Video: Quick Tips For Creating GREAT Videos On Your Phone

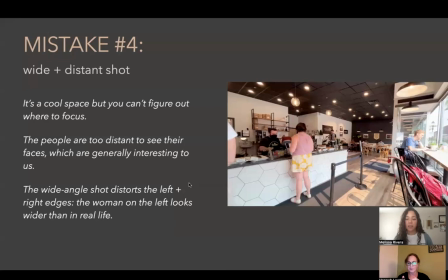964s
So practice it if you want to do that, or get there are very small, cheap gimbals that you can get for a phone, and it will help a lot. But then practice. And I'm just realizing I also hadn't mentioned that
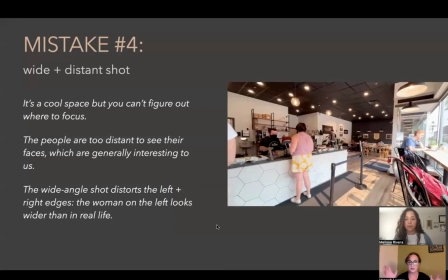983s
think also in a lot of, I think, video is also thinking in advance, like Melissa was saying, not just about, well, about how you're using it in a variety of ways. So also, are you going to be mostly showing this in Instagram stories,
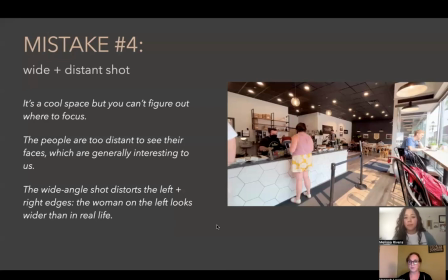1000s
or is this going to be on YouTube? Because for Instagram stories, you probably want a vertical orientation. For YouTube, you want horizontal, like I think everything I've shot is horizontal, and horizontal is by far the more common way to shoot.
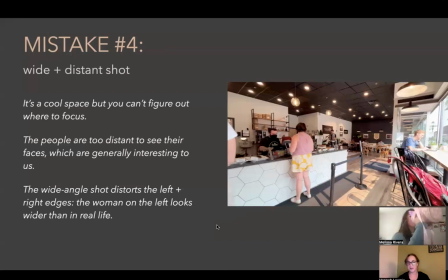1019s
But all the time I've had to edit videos where someone had shot vertically, and it's very difficult to make it work. Did that, Shaker, did that answer your question enough or at Yes, all? yes, it's all good. Okay. Yes, yes. Okay. Thank you. Um, Yeah. yeah, so we've talked about the wide and distant shot.
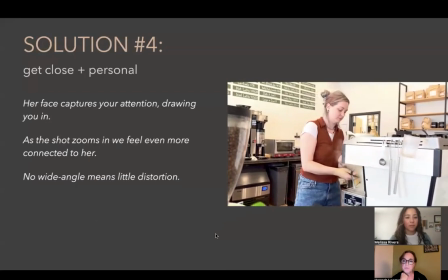1039s
Now here's a solution, is to really try to get in there.
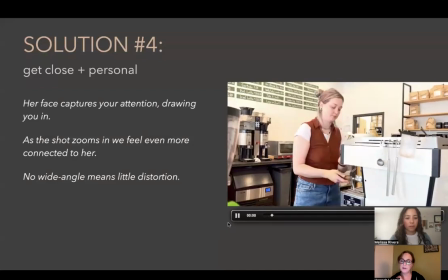1048s
And I feel that when I'm going to play that again, I feel sort of instantly drawn to her hands and her face.
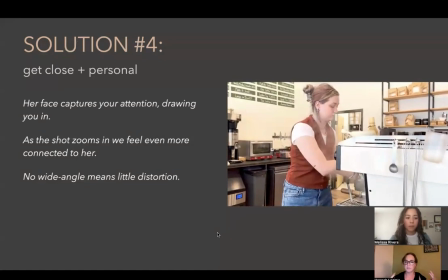1057s
And I did just a little bit of getting closer, and you kind of like, it feels like there's a story here all of a sudden in my mind. Like, what is she going to do next? Who is this person? So this is where I think, yes, do your wide angle that you need sometimes, but also really try to get in.
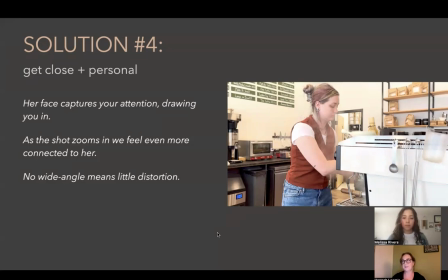1077s
Um, and so we can get to know someone a little bit. And also another advantage of not doing the wide angle, you'll see here, there's really no distortion, or maybe a tiny bit on the edges, which is helpful.
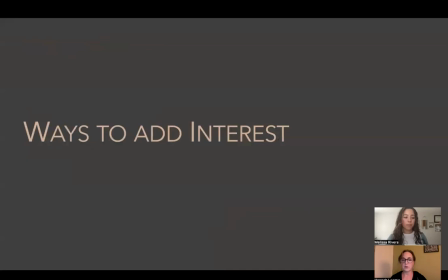1093s
Um, think, okay, so I'm going to talk about some more ways to add interest.
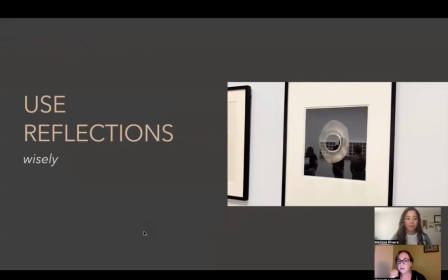1103s
And again, just interrupt me when you want. So here's a way you could, reflections are great. You just have to use them wisely. So you want to,
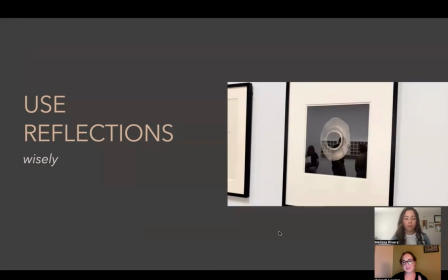1119s
maybe film a person, but you don't want just a standard looking at them kind of shot. You could use a reflection. It can be really effective. You wouldn't use this in every case for sure, but it could be a cool way just to have a different view.
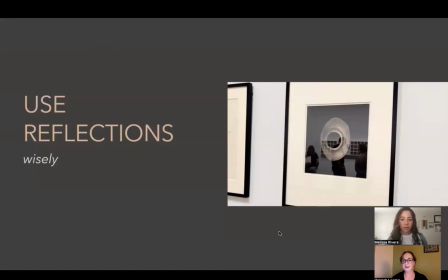1139s
This could be a really nice way, like let's say you had a bunch of kids opening packages, maybe one shot is in a window, a reflection of them, and it just adds like a sort of energy that can be interesting.
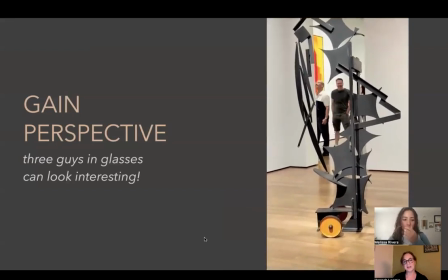1158s
Perspective. And in this case, I mean, how you view. I'm sorry, I have to keep moving this thing around. Um, Here,
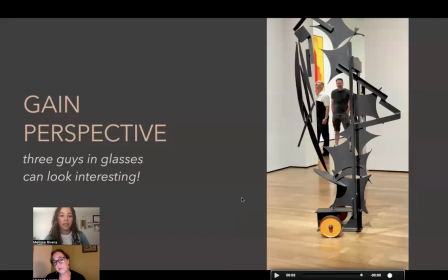1171s
if I had just shot these guys, might have been fun, but I think it's more fun when you see it through the sculpture. And there are a lot of times where you're around something, you just haven't thought of shooting through it,
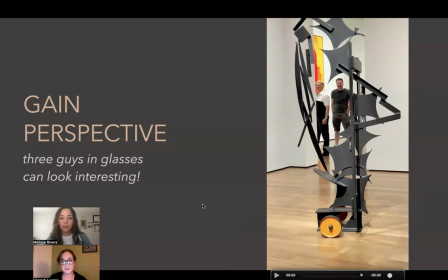1187s
but that can be a really cool and easy way to um, see something a little bit differently. I'm going to keep talking, but any questions? Okay.
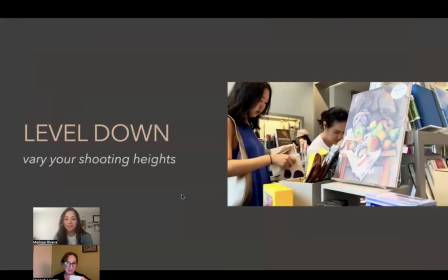1201s
Um,
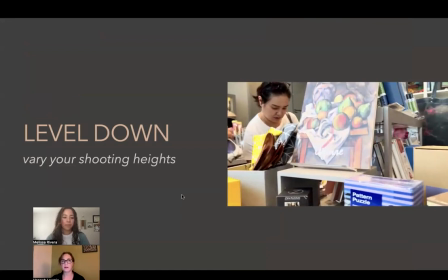1206s
Another really easy way to add some interest is to remember that everything doesn't have to be at your eye height all the time. Um, and, so you could get down a little bit and shoot from another level.
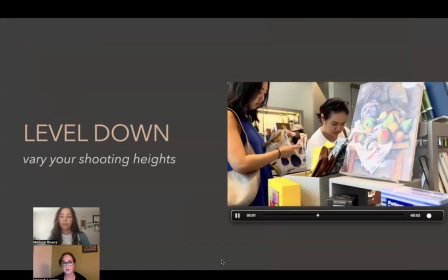1224s
Here, I think this has a different feel. It's slightly looking up at the women,
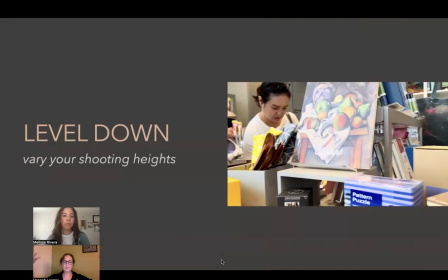1231s
than if I were, just sort of shooting right at their eye level. One thing, and also to remember that, like, I'm 5'2", and I've worked with a photographer who was like 6'5".
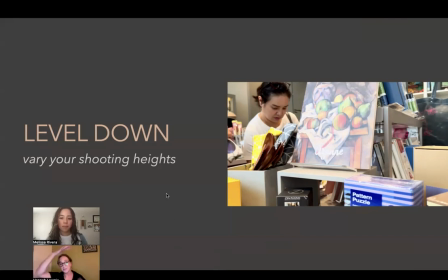1250s
I think he was really tall. Naturally, we had totally different levels that we were shooting from. So it can be a really cool way to vary, is just to try to find ways to get down or get up sometimes. Like maybe there's an occasion where you're getting up on a table
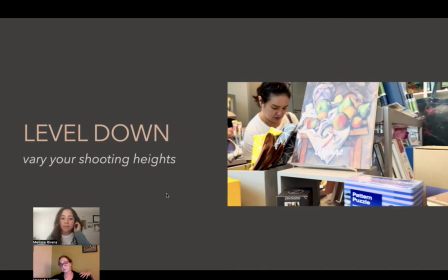1268s
to shoot down because it's going to give you a really cool shot. Um, and along with that, something to keep in mind if you're shooting people,
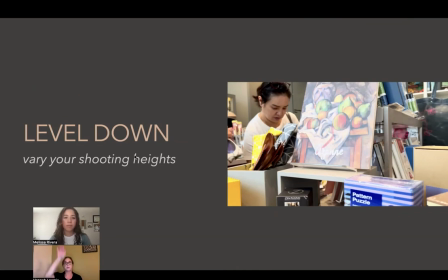1285s
there are times when shooting from below up at them can be extremely cool. It kind of makes people look sort of more powerful or more intimidating. It depends what you're going for or something. But also, if they're older, like I am, it's like showing as many chins as possible.
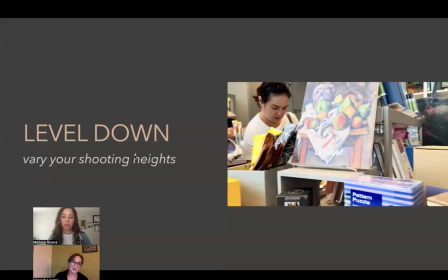1304s
So just be mindful of not, making your audience, I mean, your subject look terrible. And on the opposite side, if you're shooting from above, it tends to have the effect of making someone seem smaller, maybe less powerful.
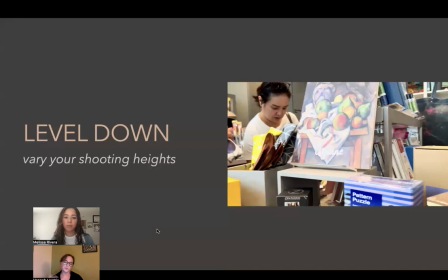1323s
So these can be used to great effect, but also just know that it might have that effect whether you meant it or not.
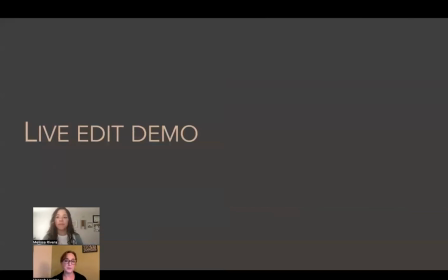1332s
Okay, I thought it would be fun to take a couple minutes here and just do a demo of how
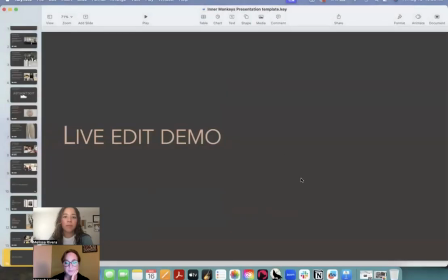1339s
I guess I have to get out of there, of how I would approach editing a video.
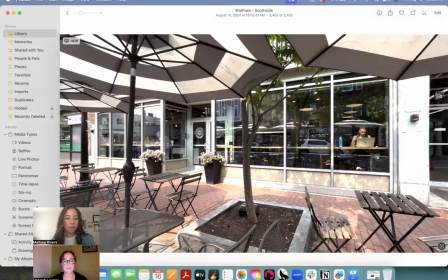1346s
This is a really quick, and this is I'm just using my phone's
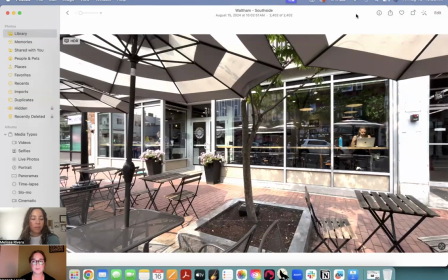1355s
editing tools. It's not any kind of special software.
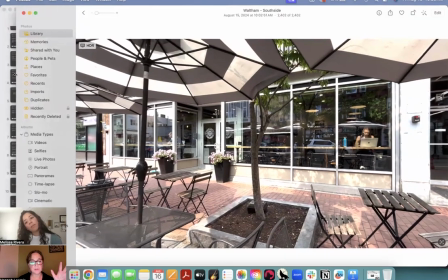1360s
So this is basically universal, because what I want to show you is that there could be a few small things that make a big difference.
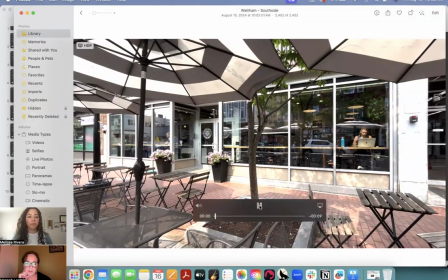1369s
So I took this outside yesterday. Oops, I did not mean to pass it on.
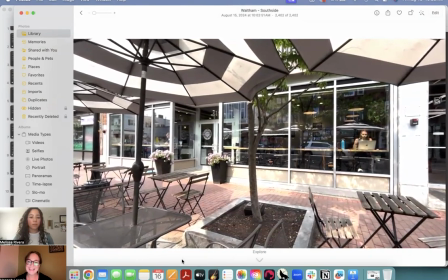1377s
Okay.
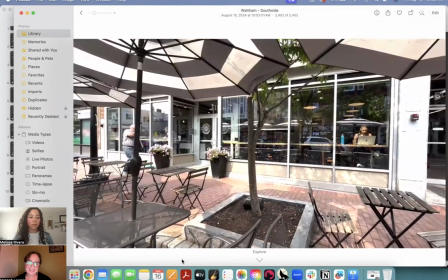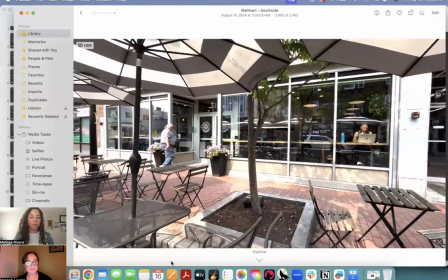1383s
Um, I don't know. I'm curious. What does it say anything to you guys just looking at that so far? It doesn't have to. I'm just kind of interested.
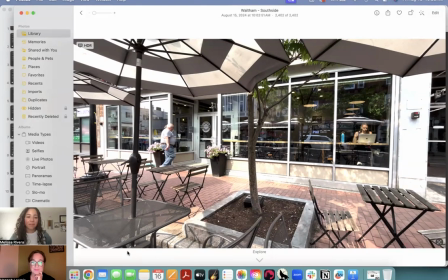1402s
Well, it is again, the angle is capturing everything all about the store. So you stood far behind and you try to Mhm. get as much as you can, right?
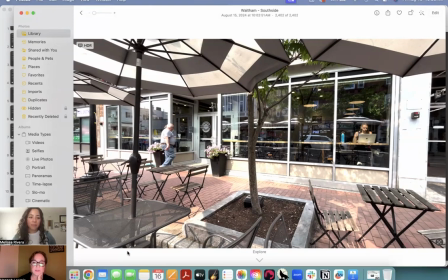1416s
Yeah. Does that, do you find it interesting, confusing, whatever? No, it's to me it's very interesting in a sense that I can see whole glass,
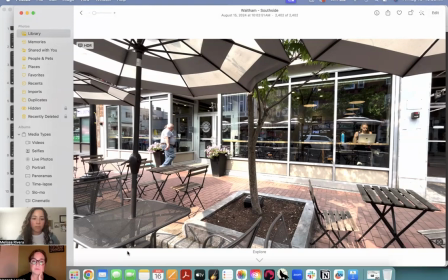1432s
Hmm. whole reflection, like a feels like a more in the downtown kind of thing. Yeah. And I like Um, that about it too. I'm sorry. Were you going to say more? yeah, it gives me a lot more like
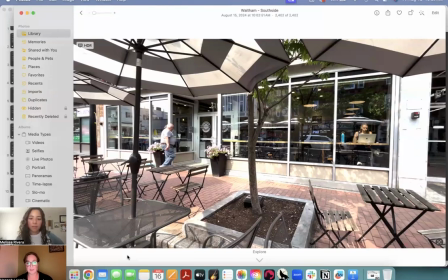1449s
it's in the happening place rather than just an isolated place. Yeah. Okay, cool.